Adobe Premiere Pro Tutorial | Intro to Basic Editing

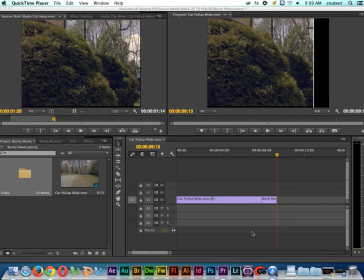[0:10]
Okay, so in the first lesson, we talked about doing an overwrite edit, and we've got basic cuts going on here, right? So if I go down here and I grab my playhead, you can see as we approach the cut of the clip that it cuts from one shot to the next.
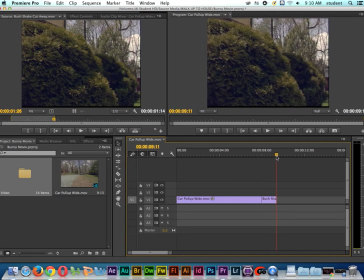[0:28]
Now, I'm going to go ahead and cut again.
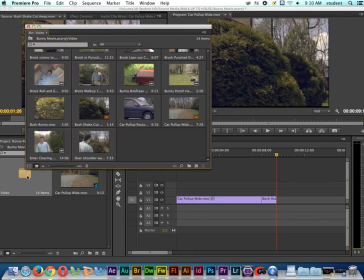[0:33]
I'm going to double click on our video folder. And I want to go get this shot right here.
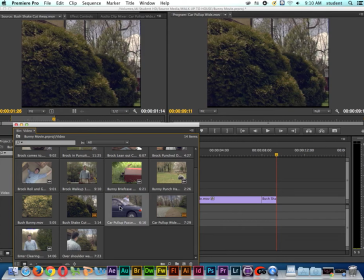[0:38]
This is a shot, our character's name is Brock Mellows, by the way. So I'm going to double click on this shot, and Brock Mellows is getting out of the car.
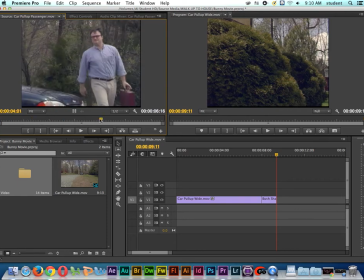[0:48]
And so here's our entire clip. Now, do I need to show the entire clip? Probably not. But I'm going to mark an endpoint here on the clip. And I'm going to show Brock Mellows getting out of the car, coming around, and I'm going to mark out.
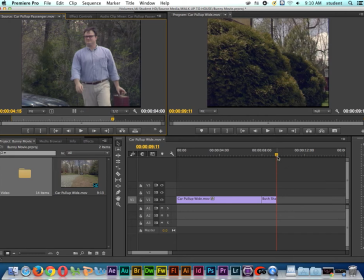[1:06]
So I'm going to go ahead and do another overwrite edit. You know, the playhead is here at the end of the shot.
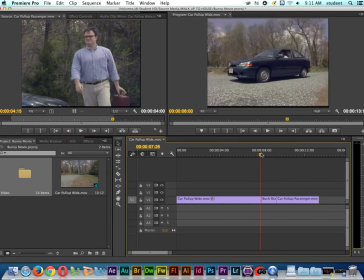[1:13]
Let's go ahead and overwrite in. So now let's go back and scrub through. You see the car pull up, the bush shake.
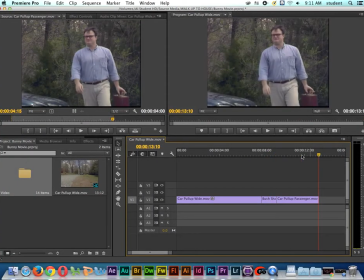[1:20]
Now I want to go ahead and go back to this bush shake shot again.
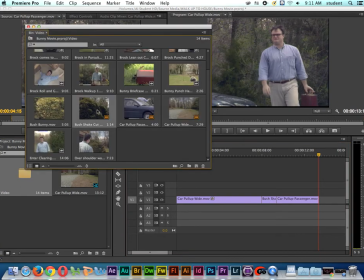[1:26]
I want to use a little bit of the shot.
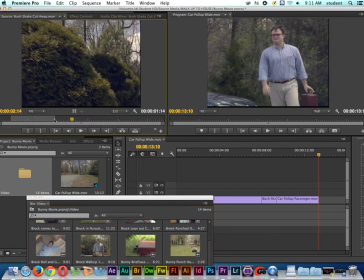[1:31]
Say, we notice right here is the portion of the shot that we used before. And so now I'm going to use where the camera starts to push in, mark out.
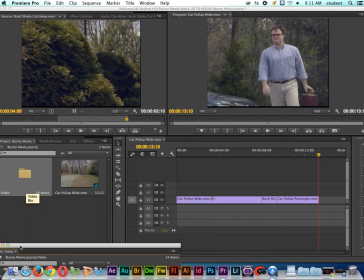[1:44]
Let me just close the, or I'll move the bend down here out of our way. So I'm going to do another overwrite edit.
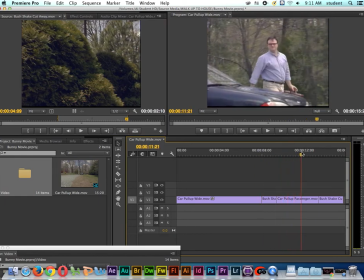[1:51]
So you can see we're starting to build our pearl necklace here. Brock gets out. We go back to the bush again for a second.
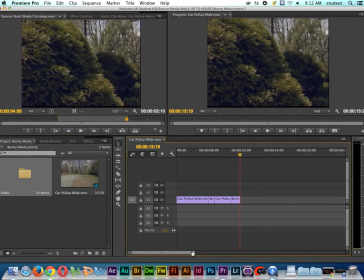[1:58]
Let me zoom out by pulling this to the right. Let's go back to our video clip folder.
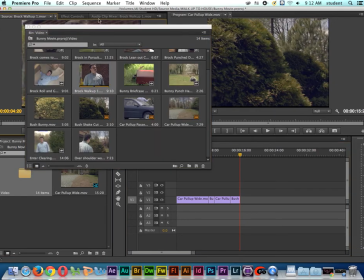[2:05]
So here's a shot of Brock walking up to the house now.
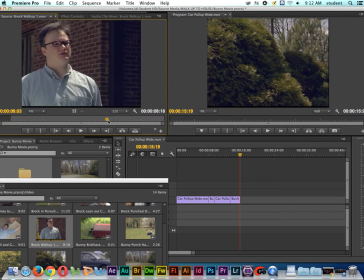[2:12]
Mark in. Mark out. Right here where he leans out, I'll mark out.
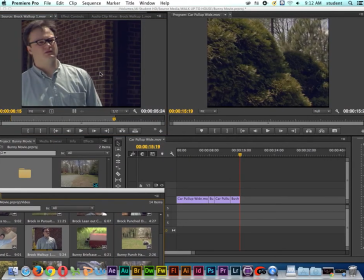[2:21]
Same thing with this shot. I'm going to use multiple pieces from this shot. We'll go ahead and do an overwrite edit.
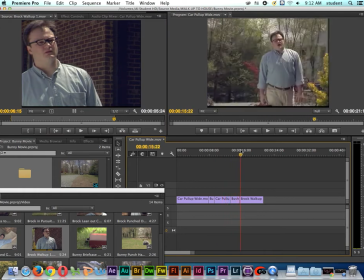Okay. So there's another way, I mean, there's always multiple ways to interpret, you know, a film.
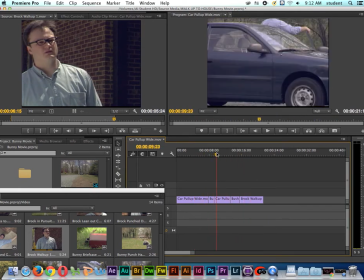[2:43]
And what I'm going to do is show you a different style. Right now, this is just cuts only, but this time I'll do a little bit of a different edit.
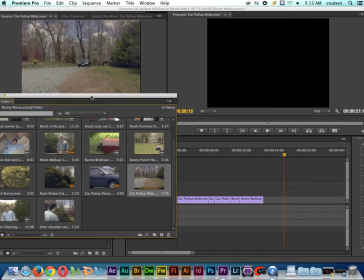[2:52]
And let's go back, and I'm going to get the car pull up wide. I'm just going to drag the shot down to the timeline,
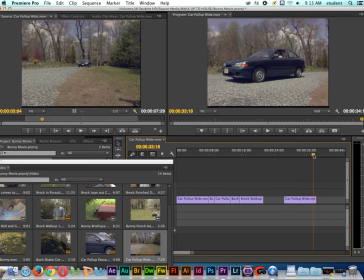[3:03]
like so. This time we'll do what's called a dissolve or a fade, right? So here's the car pulling up. And when we do a dissolve or a fade, what we're really doing is showing a passing of time.
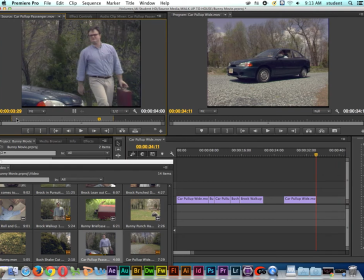[3:17]
So I'll double click on the other shot. So here's Brock getting out of the car.
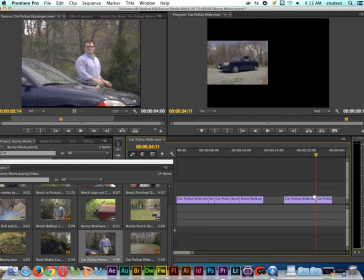[3:22]
I'm gonna put it right up against this shot. So right now it's just a cut, right?
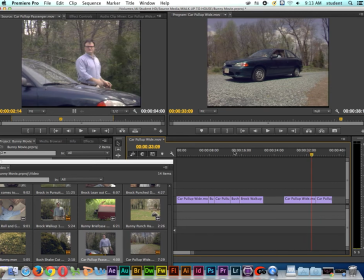[3:27]
So one of the ways that we can do basic transitions, a fade or a dissolve, inside of Adobe Premiere, and here I'll just scoot this up a little bit so you can see it,
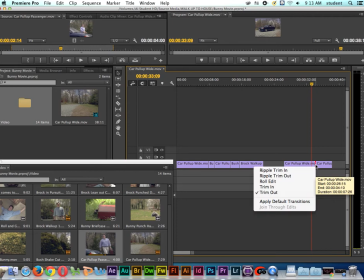[3:40]
is if I right click right here on the cut, see how I right clicked on the cut and I go to apply default transition,
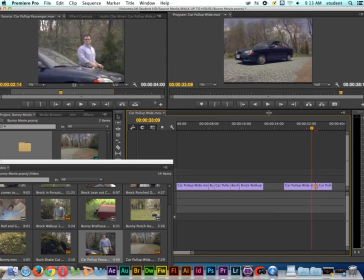[3:49]
it will place a transition in there, a dissolve, and then if I drag through it,
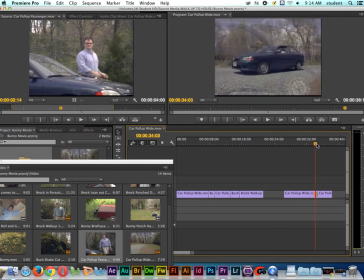[3:56]
you can see the fade, right? So that indicates a passing of time. Let's go ahead and play this back and watch it in real time. See that? So we're speeding things up by using the fade. You know, we're showing a passing of time.